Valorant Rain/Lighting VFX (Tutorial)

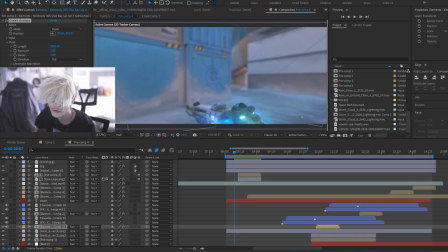Hey guys, so a lot of you have asked me to make a breakdown or some sort of tutorial on the Valorant VFX that I did.
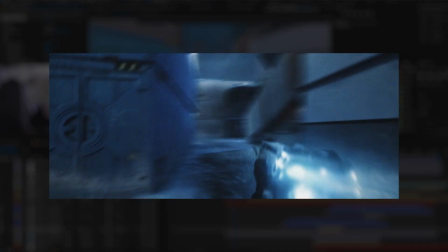So that's what we're going to be doing today. So yeah, let's get started. So here's the project.
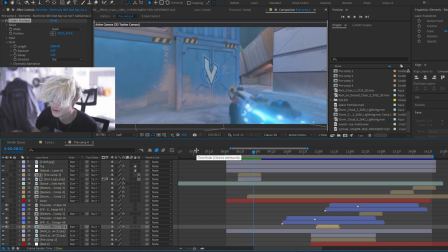The main things that you guys wanted to see is how I did the rain and how I did the lighting.
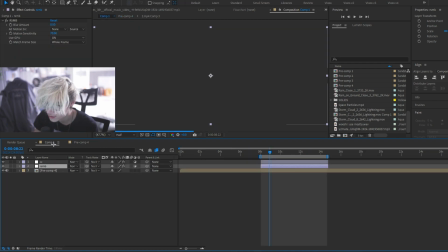I'm going to show all that and more. First thing is, let's just start over here. So color correction is a big part of this project.
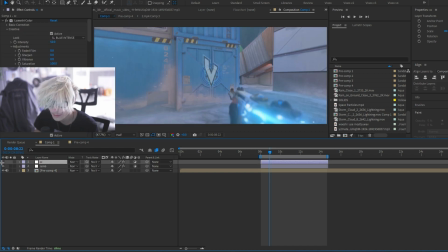It should be a big part of any project.
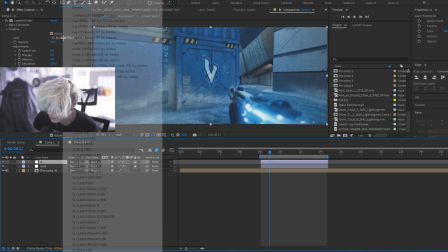This whole thing took me just under 2 hours, but this is the color correction I used, actually the built-in SL Blue Intense LUTs.
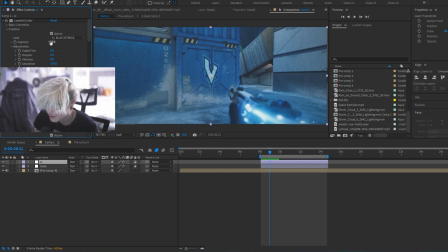It should be right here. I used it on 50%. I actually don't usually use built-in LUTs, but for this specific thing I did. I wanted to make it look really blue and really dark. I just messed with, you know, the shadows, the contrast, this is all Lumetri color built into After Effects.
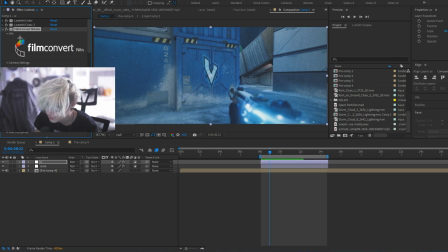Then I used Film Convert Nitrate. This is a paid plugin, I believe. It just makes it look a little bit dark and grainy. You don't need this. You can easily do this with just curves and grain. And you can use any grain you like. Speaking of curves, I used Vignette and then curves.
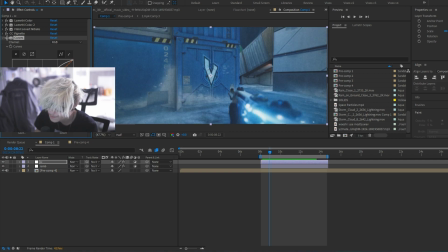Just boosted those highlights a bit because, as you can see without it, it became a bit dull. Film Convert Nitrate. Turned down the vibrance a little bit and added some flicker just on the... and then obviously RSMB. So let's get into the main stuff. Let's start with the rain.
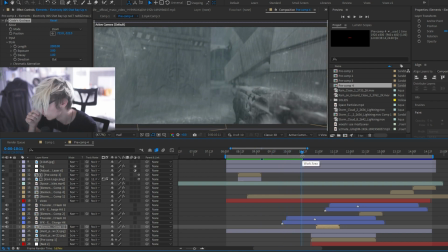So this is the thing that most people wanted to see. A lot of people thought this was particular, some sort of other particle system.
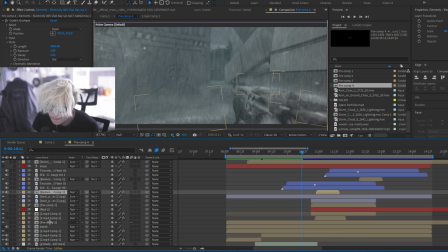It's actually much more simple than that. Let me show you. All right, so it's right here.
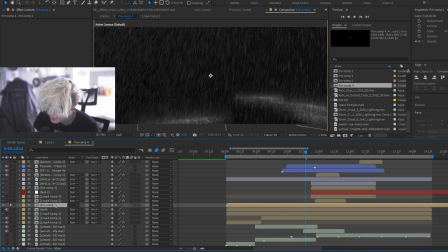I need to start naming these things, but you know, it is what it is. So yeah, it's literally just overlays.
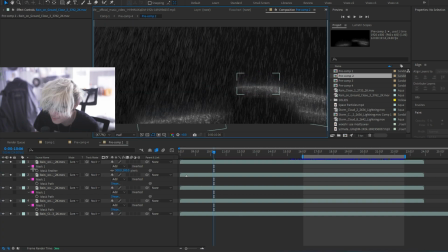As you can see, if we open this up, is a few. Let me just unexpand these for a sec.
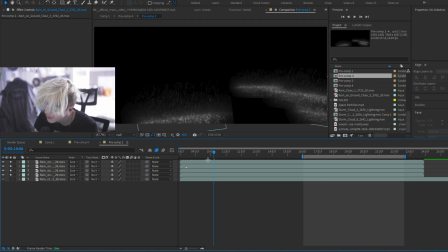So let's start with the main floor ones. There is 4 of them. They're all different sizes. They're all put on screen and it's simply just tracked to the floor. I actually manually track these because the tracking is just, it's not gonna work most of the time if you want to do it well.
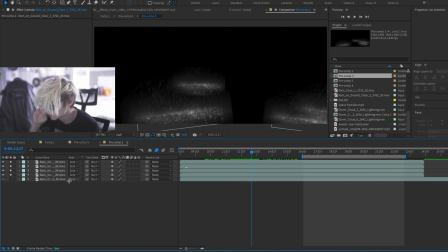So yeah, I did rush this quite a lot because it's quite hard to manually track, and again, I only did this whole thing in under 2 hours.
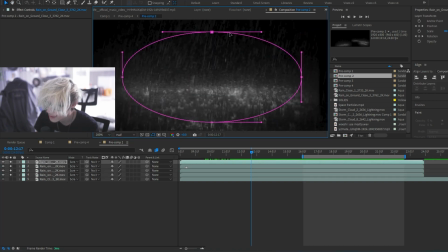I personally hate masking and tracking, so yeah, it's just an overlay with a mask just so it fades in and blends together better with a feather of 500.
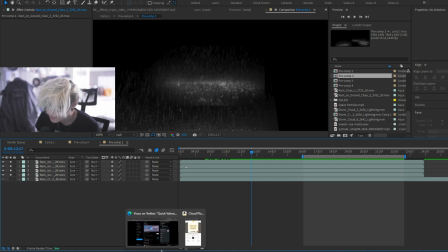I got these from Action VFX. If you've never heard of them before, I'll show you them.
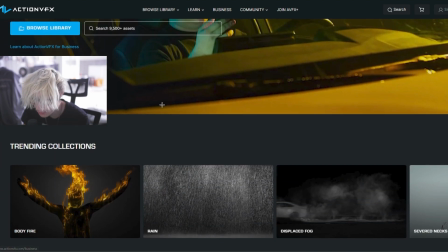They're right here. They have a lot of effects. I'm not sponsored by them, but I use them a lot. So, you know, there's not just rain, there's a lot of stuff using very popular films.
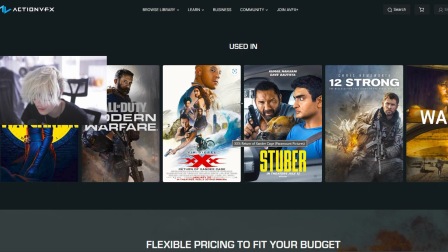Of course, this is paid, but it is fairly cheap and I would recommend it.
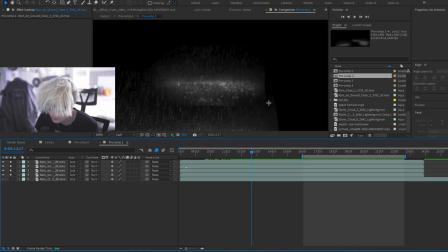So, yeah, again, I'm not sponsored, but they are great.
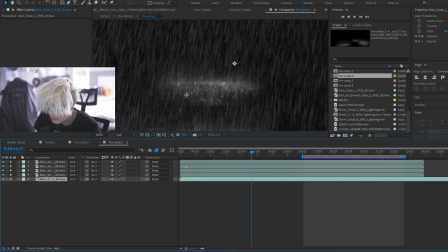So I did this and then I did one overall of rain on top on just 30% opacity.
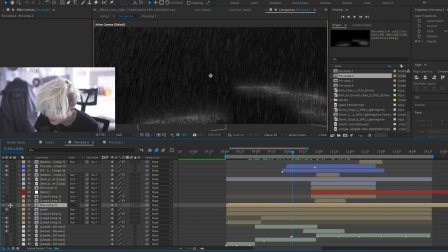Obviously it fades in because of the way I edited it. So that's the rain, just tracked onto the gun, onto the floor, all manually.
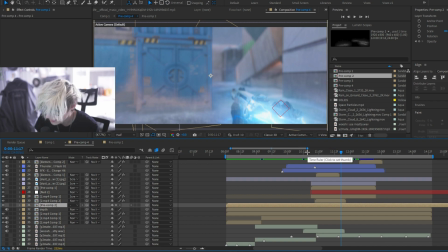The next thing that people wanted to know is the lighting. So let's start with the lightning, which is on the gun.
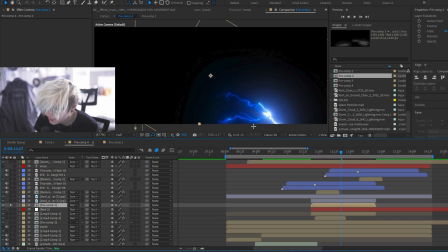So let me just find it really quick. So it's right here, the lightning. This is also, I believe, from Action VFX. Simply just track the gun with a null, which is right here. If you don't know how to do that, just Google a tracking tutorial.
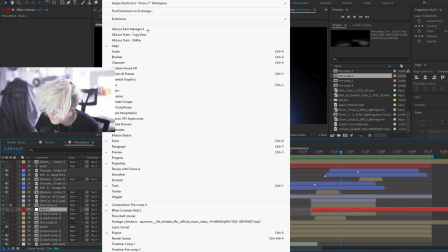It's very, very simple. You basically just go into window, go into tracking, tracker right here,
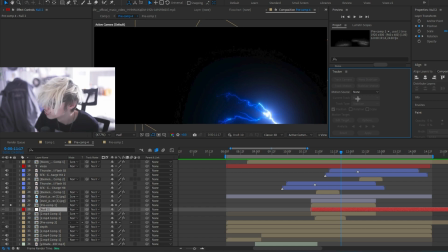and then you make a point on the gun and you just track forward and you then put it onto a null. And then whatever you want to track to that gun, you simply parent it to the null and it will track. So that's what I did with the lightning, it tracks. I have a lot of flicker effects on this, which is why it becomes so bright.
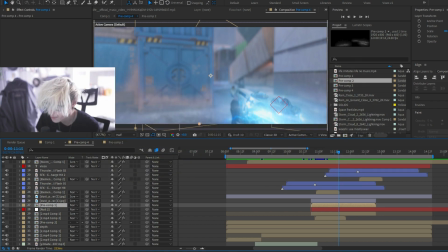I also use deep glow. That's a big part of what I used in most of these effects.
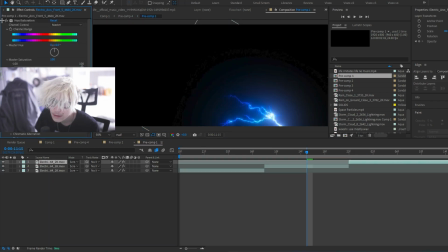Deep glow, be specific, these are the settings, 801. As you can see, this is before and this is after. I use this on most glowy things.
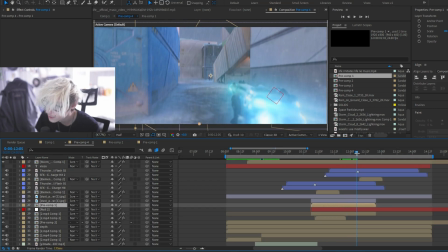All the lightning effects, for example, right here when I kill somebody.
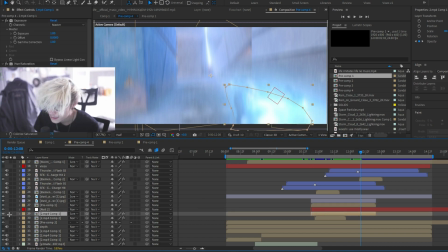These are not actually my clips, but when this person kills, I also have this on this lightning right here. Let me solo this lightning.